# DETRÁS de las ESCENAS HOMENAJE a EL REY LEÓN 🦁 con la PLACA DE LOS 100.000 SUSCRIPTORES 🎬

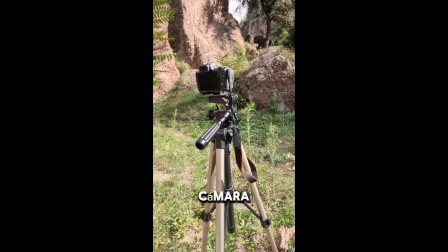3:57 así que estamos preparados ahí tenemos la cámara preparada apuntando al objetivo donde vamos a grabar, y bueno vamos a ver que tal queda la cosa menudas aventuras tíos, menudas aventuras y que disfrute,
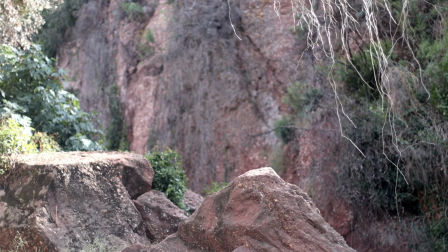4:13 vamos a rodar bueno pues aquí comenzaba el momento en el que subí la plataforma ya os digo estuve rato y rato buscando un lugar parecido hasta que di con él y comencé a hacer las pruebas de imagen a ver qué tal queda el momento en el que levantó la
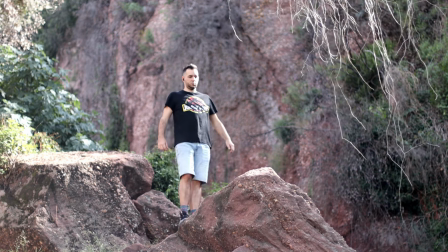4:28 placa a ver si no me caigo mira la plataforma que te
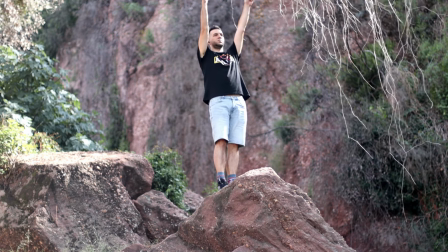4:33 caes el equilibrio y entonces hacer pues la prueba de imagen a ver
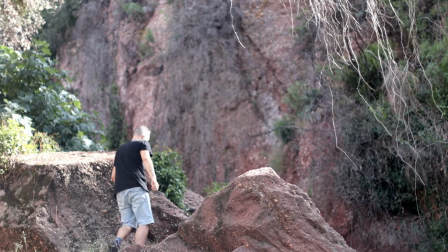4:37 qué tal va a quedar el encuadre y no no hay el resultado no era el que yo buscaba
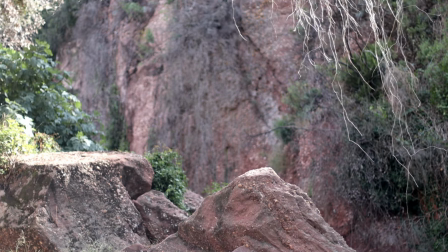4:43 así que para arriba luego para abajo luego otra vez para arriba venga emilio
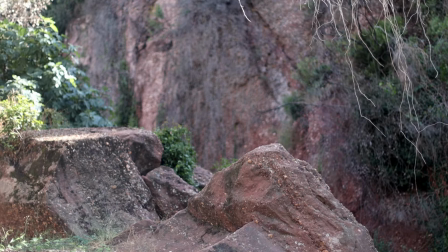4:48 siguiente toma vamos a buscar ahora un poquito más para abajo la cámara
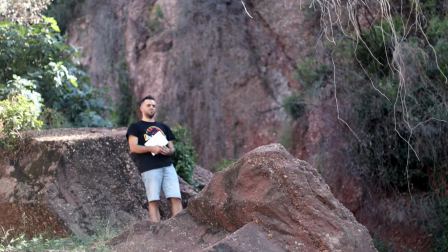4:54 perfecto venga prepárate vamos allá y lo mismo hicimos
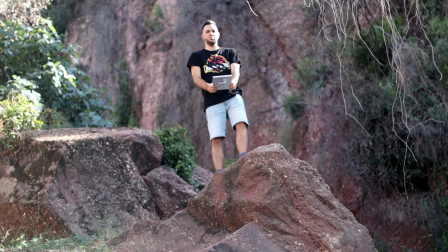4:59 la misma prueba y el resultado tampoco era el adecuado me cortaba
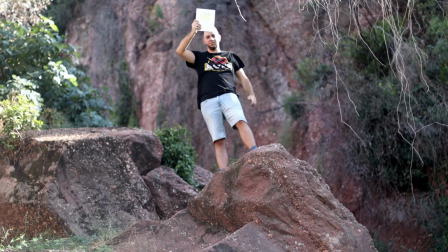5:05 pues media placa y no quedaba épico ni quedaba resultón como yo quería que
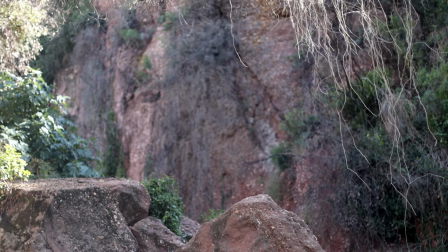5:10 quedara en ese momento así que siguiente toma volvemos a subir la cuesta y otra vez venga vamos a ver que no nos caigamos ya hemos practicado y ahora
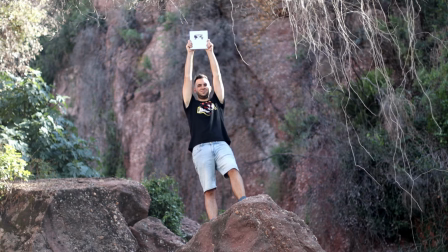5:22 sí el encuadre está perfecto se veía todo el plano cambio
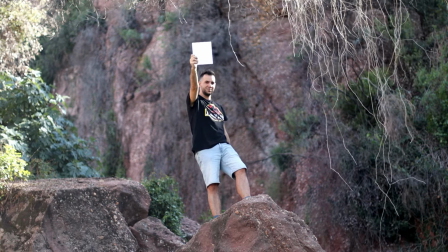5:27 de lente y muy bien este es el encuadre que me gustaba había momentos también
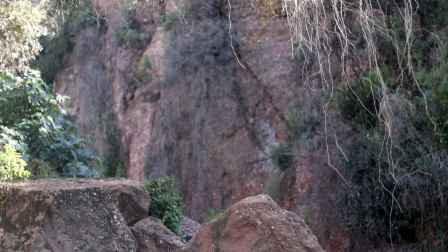5:32 en que la cámara me traicionó porque el enfoque no era el exacto así que
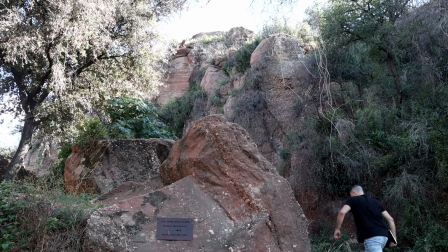5:37 cambio de lente otra vez y para arriba que vamos de nuevo otra vez a subir y la misma prueba esto con otra lente por saber que daba también resultó pero no no me llegaba a molar tanto como con la otra
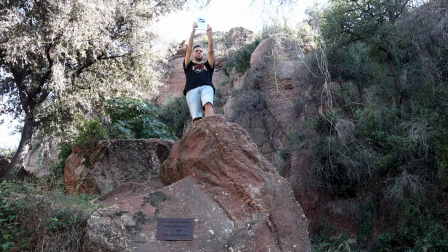5:54 lente así que de nuevo otra prueba para arriba miramos está todo perfecto dije bueno esta me gusta pondremos un trocito de esta quedará guay pero yo sobre todo buscaba eso buscaba pues ese momento en el que levantó la placa y
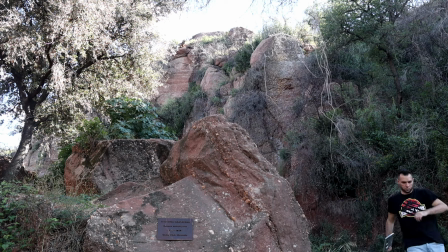6:11 se ve que estoy subido pues a lo alto de esa plataforma rocosa imitando a mi clásico disney favorito el rey león así que aquí
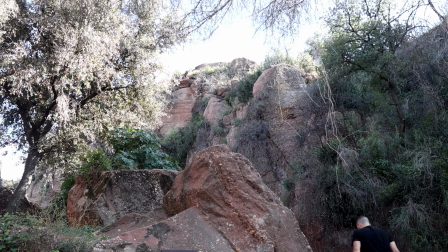6:22 otro plano más ya os digo por lo menos no exagero si os digo que hice 10 planos en total y es así es así hasta que encuentras el momento adecuado y dices venga me quedo me quedo con este momento
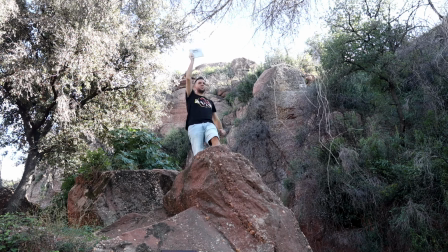6:36 que es el que vale hay que hacer 10 tomas o más porque una de ellas tiene que haber salido bien por narices y a mí me ocurrió en este caso que la última que hice precisamente la última era la mejor enfocada y casi me mato era la mejor enfocada la más resultona y la que
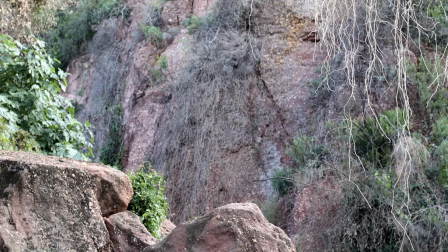6:56 en mi opinión quedaba más profesional y más épica y es esta toma esta es la toma que yo buscaba que se viera bien la plataforma rocosa
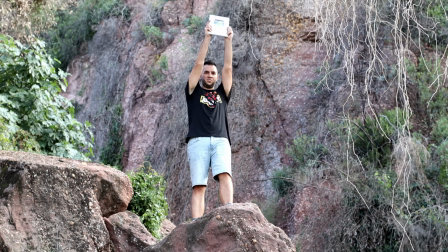7:06 yo ahí levantando la placa y guau quedó muy bien esas ramas que
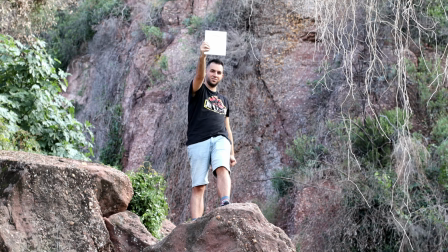7:12 veis a la derecha tuve que quitar algunas con un palo porque vamos me
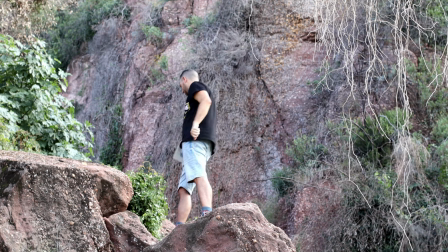7:17 tapaba medio plano también así que estuvo estuvo la cosa bastante juguetón
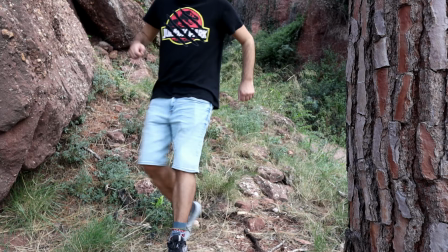7:23 bastante interesante y ya veis para arriba para abajo para arriba para abajo pero bueno al
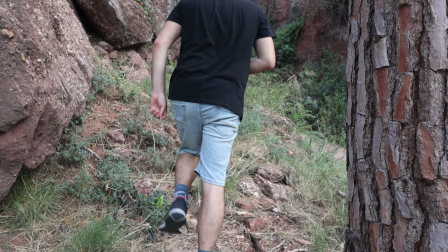7:28 final merecía la pena el plano y aquí pues tenéis el momento final con la música
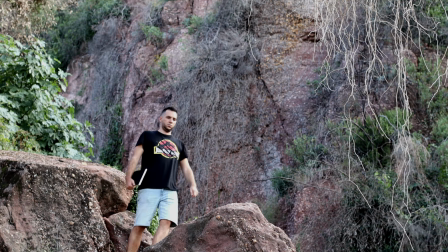7:34 añadida que le da totalmente la magia es increíble lo que puede llegar a hacer
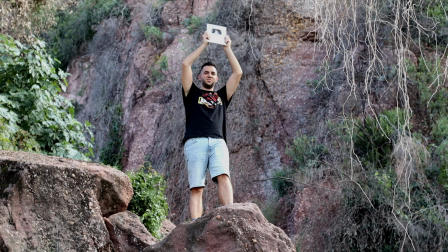7:41 una canción de fondo y un sentimiento tan grande como es este homenaje
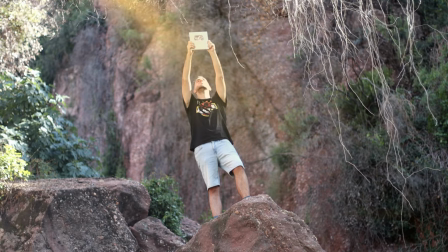7:46 a mi abuelo, así que muy contento con el resultado final y espero que vosotros también lo hayáis disfrutado gracias a todos, chicos tíos, pues tras unas 10 tomas por lo menos, si 10 tomas casi me caigo y todo